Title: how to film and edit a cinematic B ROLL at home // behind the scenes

So what I did is, actually this is kind of slow here.
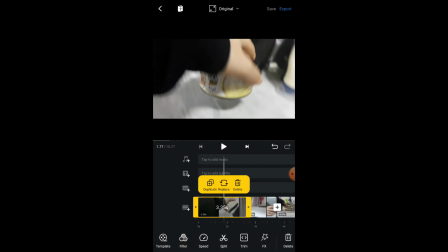So I pressed here, and then you could actually go to speed, and it's pretty fun because you could play with the speed. Like if you raise it, it goes faster. And if you make it slower, it just slows the beginning, and then you could just keep playing with it. You have also some presets here that you could use.
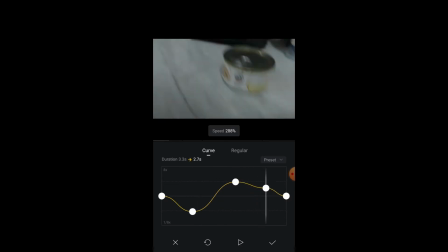But anyways, what I did was I actually started slow, then ended it fast, so it could be even more smoother.
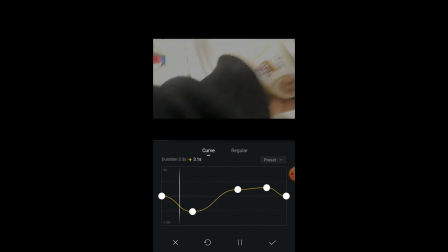So how to go like that.
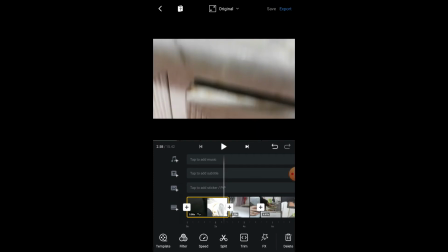Yep. So then I just cut the ending a bit because it was a bit too much.
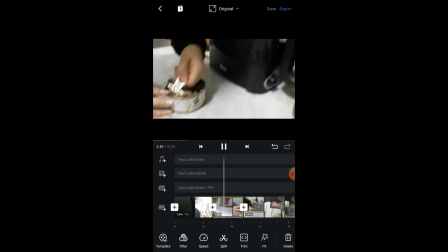Then deleted this. So that's how it looks. So now we need to change the speed of this clip too.
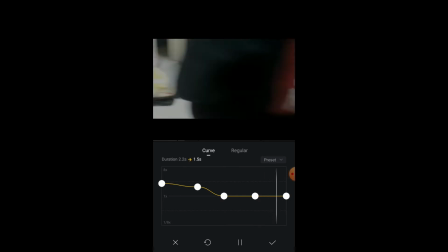I need to make it faster since the ending of the last one was fast too. And then I just make it stop here, and then fast again in the end. And this is how it looks at the moment. So yeah, at the tuna part, you could press that plus button and then open this effects.
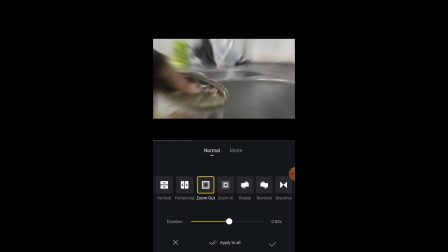You can do a zoom in. This is a zoom out that I used in some clips.
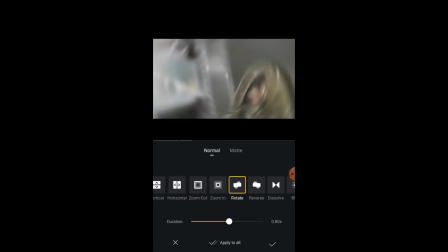You're probably gonna notice that. There's this rotate. I actually used the rotate, so I did it like that.
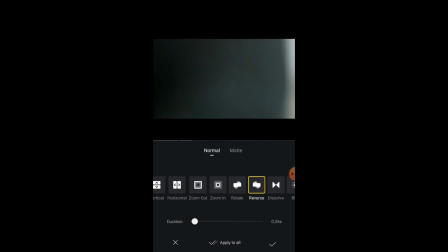And then I just had the duration be a bit more faster.
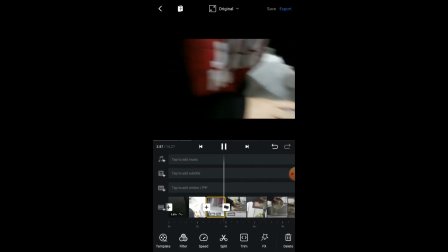and then I just applied it. So it'd be like that. Wait, that was too fast. So you just keep kind of experimenting to see which would go smoother.
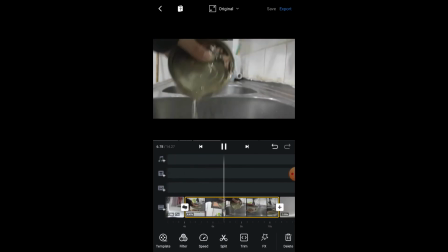And then, yeah, here it is. And then I just cut it right here. And I'm back down. And delete this. Then, to make it spin again, I just used a spin. But I just reversed it.
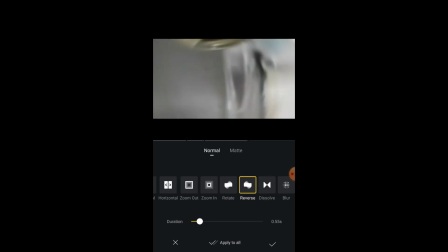Like that. So basically that's how I used VN to edit all the clips. And all I did after that, after adding the transitions and slowing and making the clips faster or anything like that, I just added them to Filmora 9, just all of them together, and then exported it. I hope this video helped you guys in any way or anything, and I would greatly appreciate it if you subscribe if you liked it. If you don't want to, then that's fine, and have a good day.